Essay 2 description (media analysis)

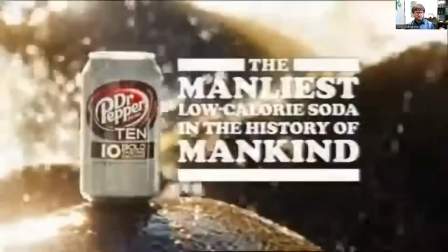Dr. Pepper 10, manliest low-calorie soda in the history of mankind.
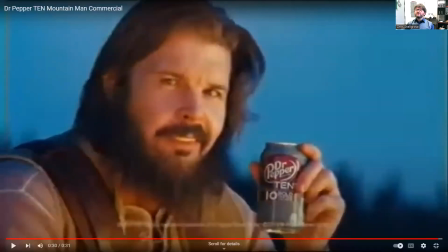Bold flavor.
So some meta context real quick about this. For basically the first 50 years or so after the advent of diet soda,
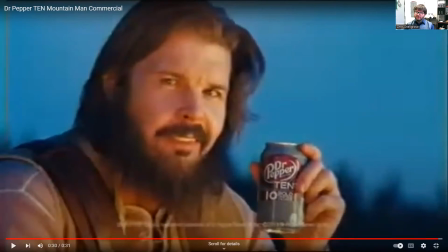almost all of the diet soda ads were aimed at women. And eventually companies figured out, like, dudes could probably stand to lose a few pounds too. And so Dr. Pepper panicked a little bit, like, man, we spent like half a century saying that 0 calorie is a girly drink.
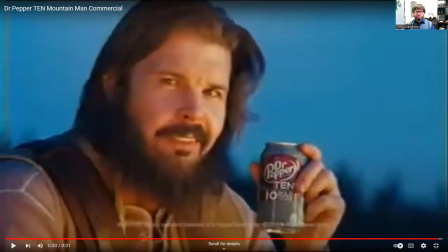So they invented Deep Sigh, Dr. Pepper 10, full of 10 manly calories, basically reassuring dudes it's okay to drink this stuff. Now, I am notoriously bad at guessing ages,
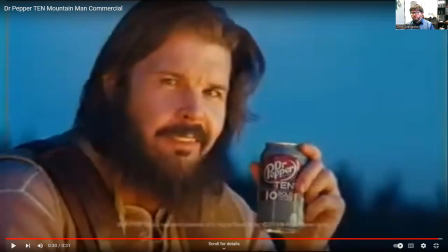but I've run this commercial with some students before, and the general consensus is that this fella is like middle-aged. So here, looking at this commercial, say Dr. Pepper is aiming at middle-aged men. So just to clarify here, I'm showing you these commercials back to back to show you how different they can be.
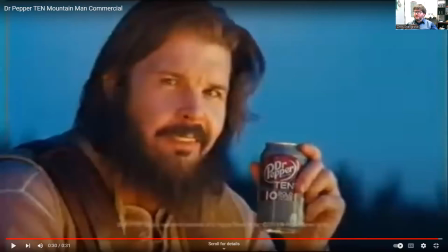You wouldn't want to try to analyze both of these commercials in the same paper because they're going to vastly different audiences. But once you pick one, it's like, all right, I'm either going to go with the Dr. Pepper ads aiming for middle-aged men, or I'm going to go for the Dr. Pepper ads aiming for young women.
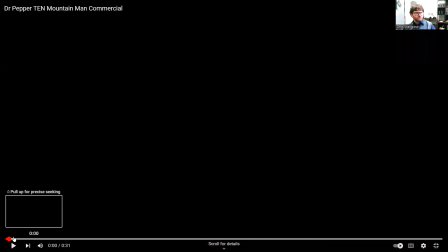All right, so what is in this commercial to appeal to middle-aged men?
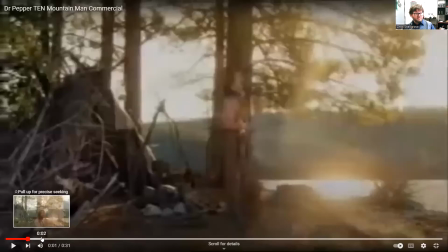Well, part of it's in the song and the setting.
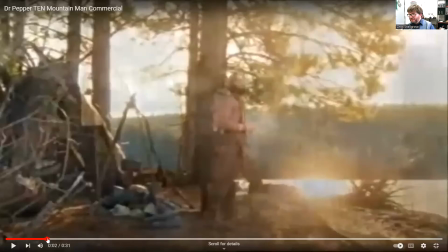He's saying there's no place like no man's land for me, and the idea of like getting away from it all. And this is something that, if you have some older relatives or friends or whatever, you may have heard this.
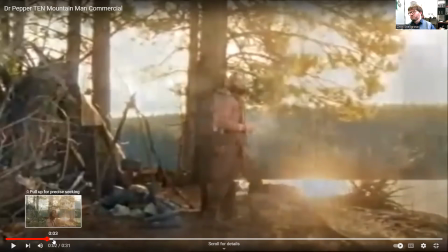Back in my day, we used to go outside and we drank from the hose and we weren't on the line. There was no online, blah, blah, blah, blah, blah. So you can get in the idea that like for an older audience, this is a very desirable thing. I want to get away from it all. I want to disconnect. I want to be on my own.
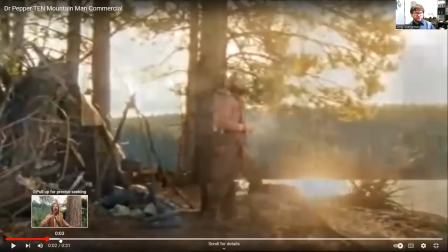Now, you can also put on your psychology or sociology hat here and get into some of the things that,
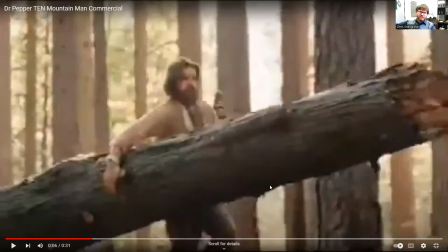you know, like, hey, he's carrying around, you know, one-handed, carrying around this giant tree. You know, what is that supposed to show? Well, it shows he's strong. Yeah, sure. Why is that important, though? Well, you think about middle-aged man, midlife crisis. They worry about the next generation.
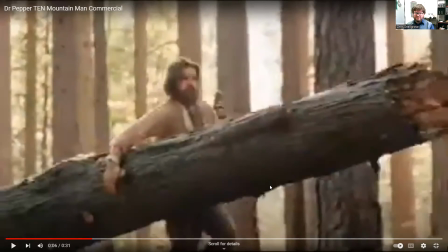There's younger, tougher, faster, you know, people. And so you could say that in this commercial, it's appealing to his, you know, his worries. Like, you still got this. Drink your Dr. Pepper, show them how strong you are. Now, I've shown this next bit to students for a while now. I don't know if I'm, no pun intended, barking up the wrong tree,
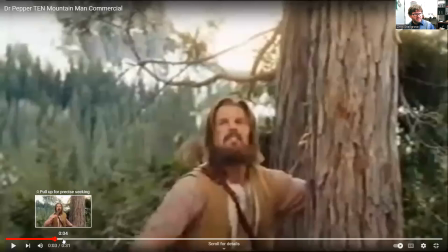but we have this weird bit where he's just walking by and he rips off a piece of tree bark here and he bites into it.
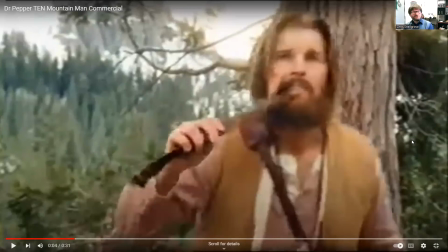Now, my theory, as a middle-aged man, my theory is that like this symbolizes, if you're really worried about your weight, you're probably eating, or just, you know, your digestive health, you're probably eating a lot of fiber, because that's, you know, that's what you get if you're literally biting into a tree bark.
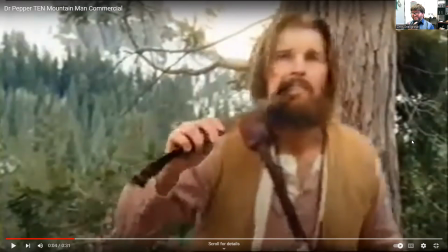So imagine stuff like a granola bar. And I say this because that's usually what I'm eating at lunch is a granola bar and a diet soda. And so I wondered if there was something going on here where it's like, oh, we know that you're eating this flavorless fiber all the time, but you can at least spruce things up with,
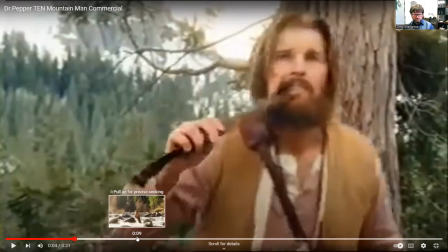a nice flavorful drink. All right, we've got some other stuff going on,
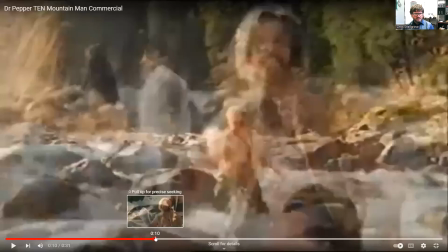like he fishes a literally ice cold drink out of the river here, cracks it open and drinks it.
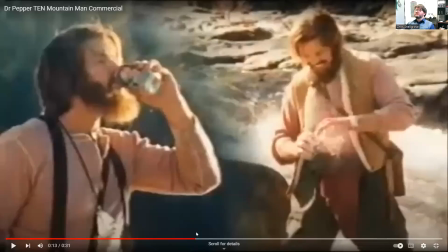A student one time, just of his own volition, did some research and found out this was a reference to a late 1970s beer ad where a guy fishes an ice cold beer out of the river. So that's another thing where, research helps. It's optional on this paper, but research always helps.
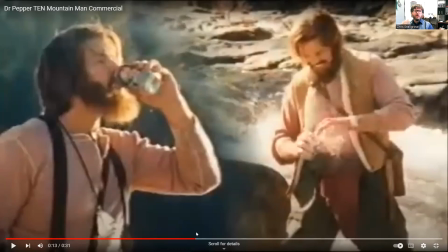But here, research helped the student figure out, like, oh, they're trying to associate, Dr. Pepper and beer.